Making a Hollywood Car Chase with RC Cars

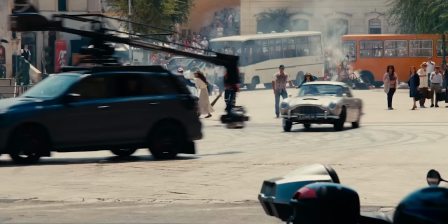18:06 Shooting a car chase is tough, but what's just as hard is crafting proper sound effects for each car.
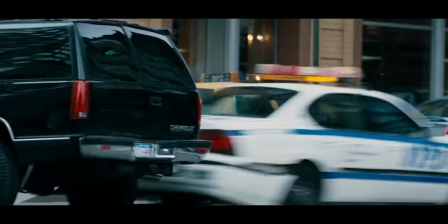18:13 Every gear change, every collision, every tire screech.
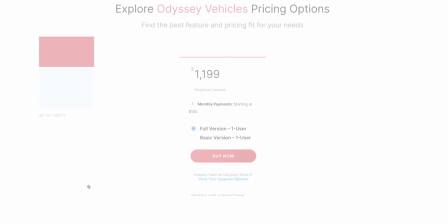18:21 Now, you can purchase car sound effects packs, but some of the better ones cost close to 1,800 Australian, and the cheaper ones just aren't robust enough for a car chase sequence. There's also no feasible way I could record the sounds myself at a Hollywood level.
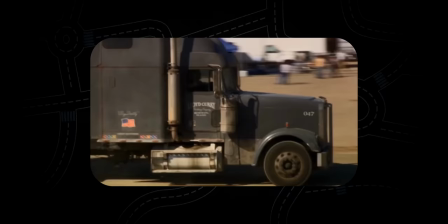18:36 For example, when we recorded the truck, we had the truck they used on location,
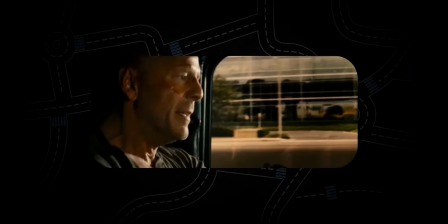18:41 and we had 18 microphones on that truck and put it through all kinds of paces. And then when mixing the scene, we were able to mix between these different mics that were picking up different details,
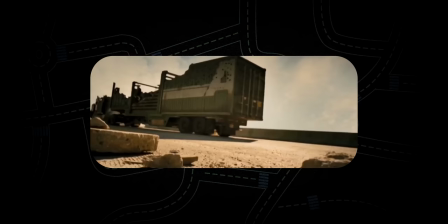18:52 whether it was the turbo exhaust or the creaks in the bed or the interior or the engine mics.
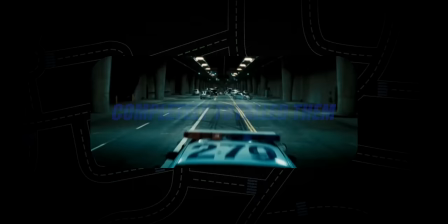18:58 There was a great sonic palette to work from. We purchased 6 cars and completely totaled them.
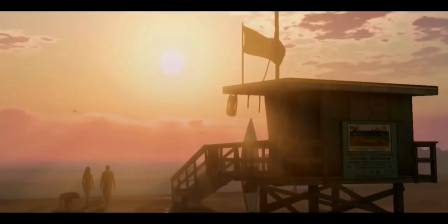19:04 Yeah. But I do have a potential solution.
Why did I move here? I guess it was the weather.
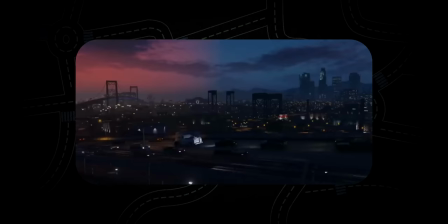19:14 So, the idea essentially would be to pick two cars from GTA 5 that
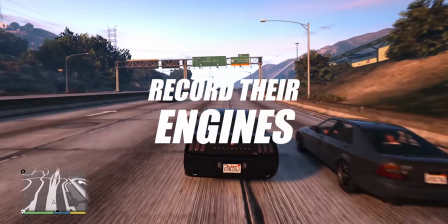19:19 resemble our El Camino and Challenger and then record their engines for specific moments in the chase.
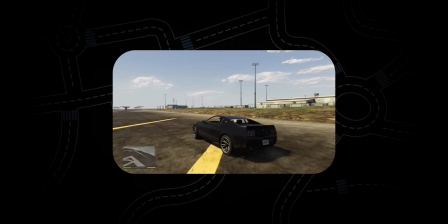19:27 So, many burnouts later, I realized just how expertly mixed Rockstar's car engine sounds are. It's hard enough to mix sounds for an exclusively one-way medium like film,
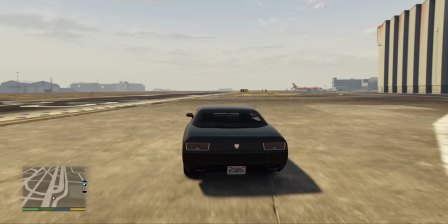19:39 so I can't imagine how utterly complex it would be to do that for a completely interactive medium like video games.
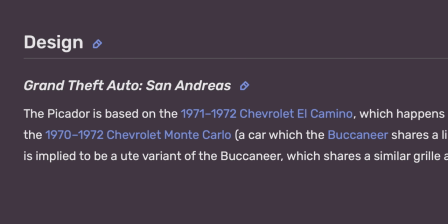19:46 Now, originally I was going to use the Cheval Picador, which is Rockstar's version of the El Camino, but it just wasn't fast enough.
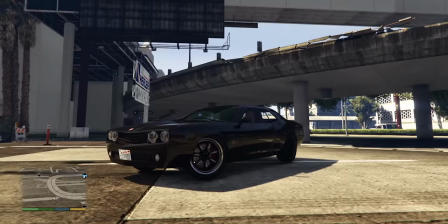19:56 So I ended up using the Vapid Dominator for the El Camino's engine and the Bravado Gauntlet for the Challenger.
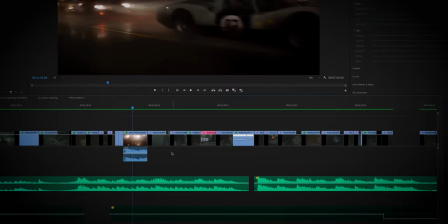20:06 So editing and mixing the sound together ended up being one of the most challenging aspects of this whole project.
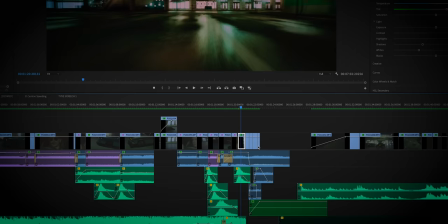20:12 Who would have thought that if you just cut between two car engines for the whole chase, it would sound super annoying?
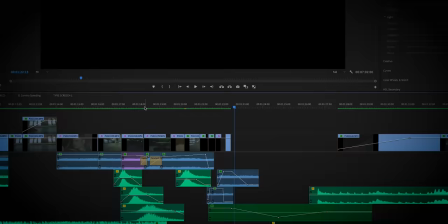20:20 But after many hours of messing with EQs and reverb and panning to kind of spice things up, I ended up with something that sounded kind of good.
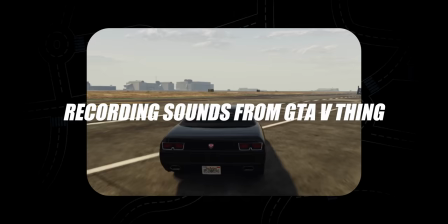20:29 Also, just a side note, I probably wouldn't do the whole recording sounds from GTA 5 thing for your film,
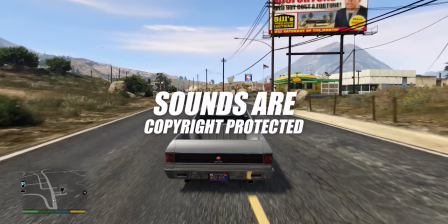20:36 as although this is kind of okay within an analytical context, just a short film with a car chase isn't.
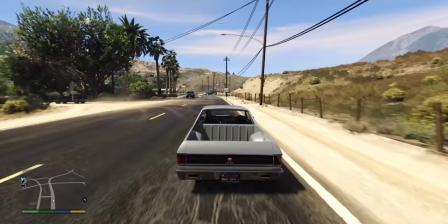20:44 Unless you're doing it for fun. Or don't listen to me. Whatever. I can't tell you what to do.
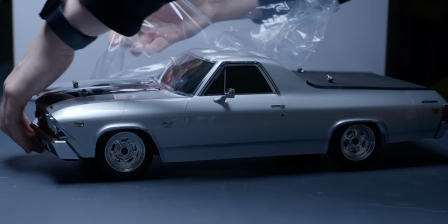20:51 Anyway, after 2 months of trial and error, 2 TVs, 2 RC cars, batteries not included, and some help from friends and family.
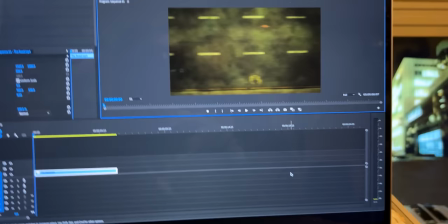21:04 I'm blowing to that!
The chase was done. Was it worth all that time and money? I'll let you decide.